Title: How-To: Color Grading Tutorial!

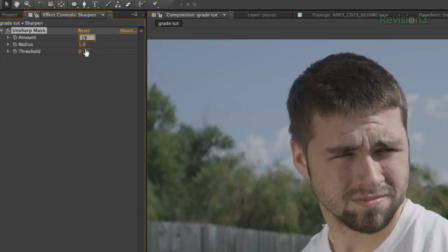Then I'll set the amount to about 19 and then spread out the radius to about 166. Then I'll add a second instance of unsharpened mask, set it to about 39, and then again the radius to about 8.
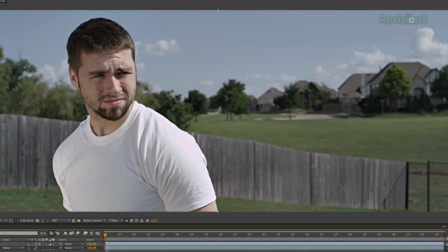So now we can see as I toggle this on and off that we've gotten rid of that foggy look that the clip originally had and added some contrast. That's because unsharpened mask is basically adding contrast to the lines within the image, which causes causes the picture to appear more sharp. To that same adjustment layer, I will now add sharpening, which I will set to about 15 just to get my image where I want sharpening wise.
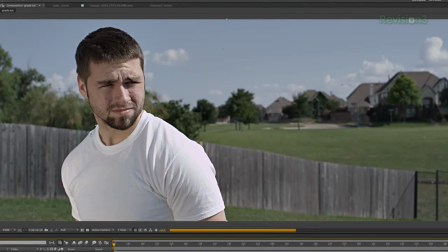Now I'm going for a bit of a harsh look, and this sharpening will help with that. Now I'll create another adjustment layer, which I will use for the bulk of my color grading.
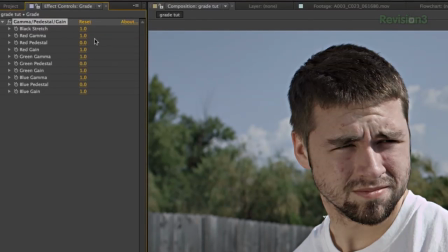First thing I'm going to do is add gamma pedestal gain. You have a few options here. The first, black stretch, which will soften up your shadows, which I will do just a bit. Then you have red, green, and blue, each with the gamma pedestal and gain. I used this one first because it basically is the easiest way to explain what pretty much all the tools I'm going to use do.
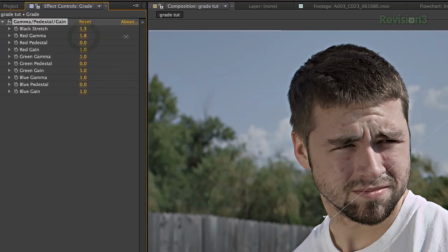The gamma is the shadow area, so by adjusting it for any individual color, you are affecting the shadow area with that specific color.
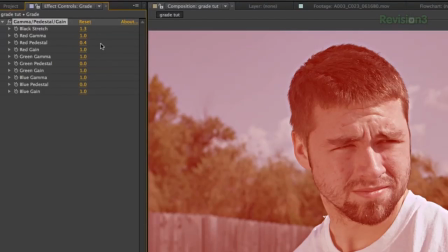The pedestal is the midtones of your image, so that is the overall tone, and the gain affects the highlights.
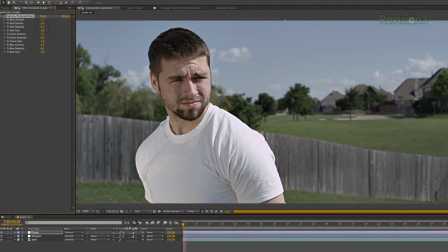So I'll add just a bit of red into the shadows and the highlights, then I'll add a bit of yellow into the highlights by pulling the blue gain down a bit.
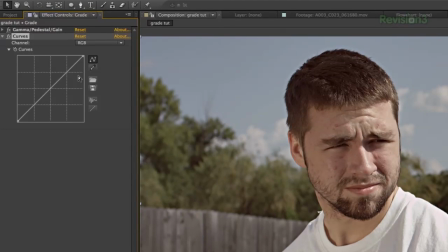Now I'll drop in curves into this adjustment layer. This works just like the other one I showed you, but it's more precise. First, you will have the RGB curve, which you can now start adding contrast by clicking and adjusting your curve. Up at the top, you have the highlights of your image. The middle, you have the midtone, and the bottom are the shadows.
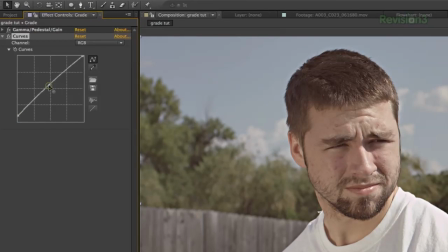By moving each area up, you are lightening that respective tone, and by going down, you are darkening. Of course, you have different values in between, which is why this offers a lot more control.
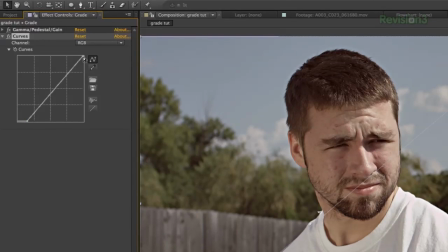So you could add a lot of contrast by pulling the shadows down here and the highlights up here.
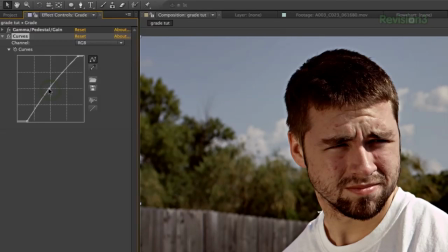You can also mess with the mids to add some other interesting effects. But for now, I just want to take down the highlights a bit and lighten the shadows just a bit.
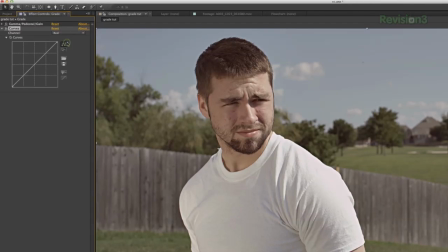But now we can come up here and switch over to red, blue, or green to dial in colors that we want to use within curves. And this works exactly like gamma pedestal gain. Now here I'm going to add some red into the highs, and then I will take down some of the blues in the highlights to get, again, a little bit more yellow. Next, I'm going to add levels. Levels is a lot like curves, but less precise since you only have this bar for your corrections, but I really love using levels to add contrast.
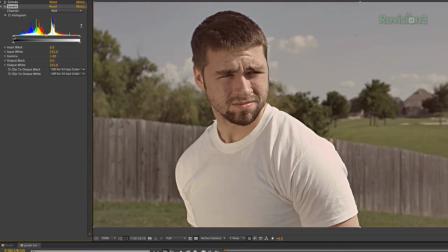So right here is the level for the shadows, which I will bring this in to darken them up.
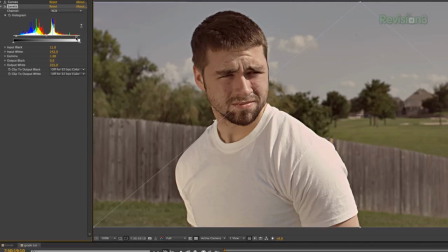Over here are the highlights, and if I pull that in, it will lighten the highlights. But now down here, this will do the exact opposite of the above.
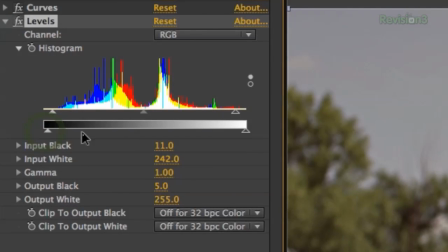If I adjust this side, it will lighten up the shadows, and this side will darken the highlights.
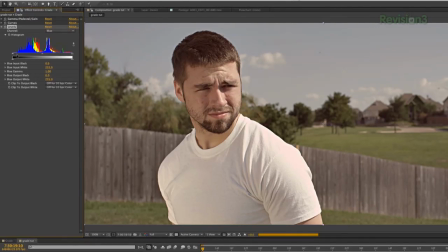But now, just like in curves, you can come up here and select the color you want to affect independently, which I will go to blue and add just a bit of blue into the shadows.
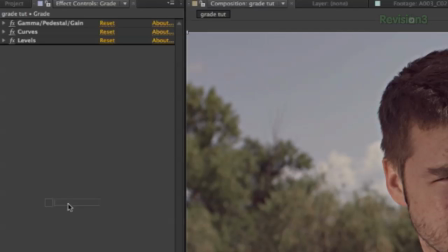I often do this since it adds a pretty nice filmic look. But now I'm going to add hue and saturation, which I will pull my saturation up just a little bit.
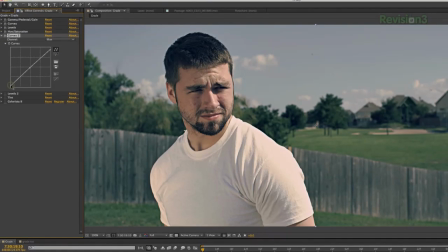Then I'm going to add another instance of curves. This time I'm going to add a bit more blue into the shadows, and I will continue stylizing a bit further to the look I want. Then bringing in another instance of levels to push the contrast even further. Now the thing to keep in mind, like we talked about last week, each effect is adjusting the image after the correction that came before it. So it does matter what order you put these in. And the main thing here is to know what the tools do and what can be done with them. Not exactly what I'm doing button for button. There's really no one way to grade a shot. It's all about what you're looking for and what you want to convey to your audience.
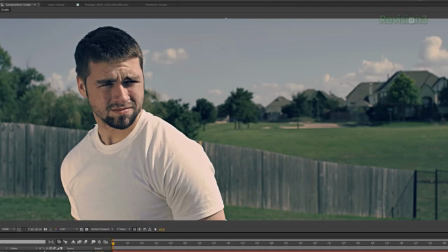But now let's go ahead and move back. I like the color that I'm getting here, but I do want to dial back the saturation.
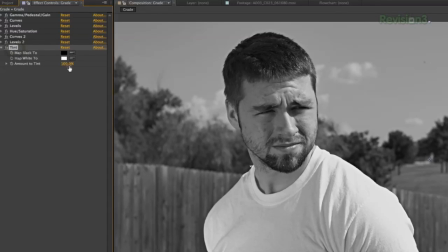To do that this time, I'm going to add tint to my image, and this will take it to black and white, and then I can subtract that until I get the look I want.
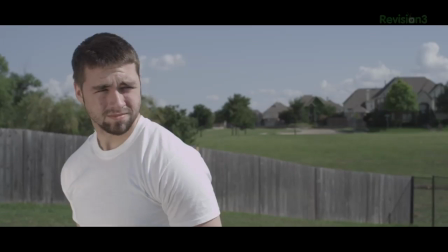And there we have a basic grade. Here's the before, and here is the after.
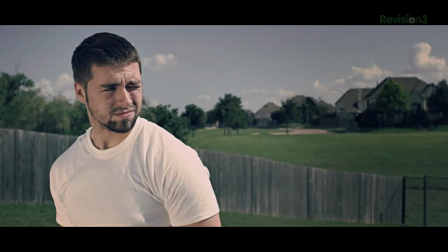Now again, I'm not showing you an in-depth of how to get this exact look, because even if you use the exact parameters I used on every single button, your shot would look completely different. You have to cater your grading to your specific shot, since every shot is different with the lighting and the color that you had within your camera.
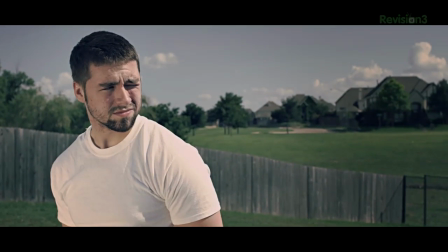But here, my aim was to add a sense of harshness while still staying a bit bright in my image. I also took my shadows to a bluish area by pushing reds and yellows into my highlights and mids.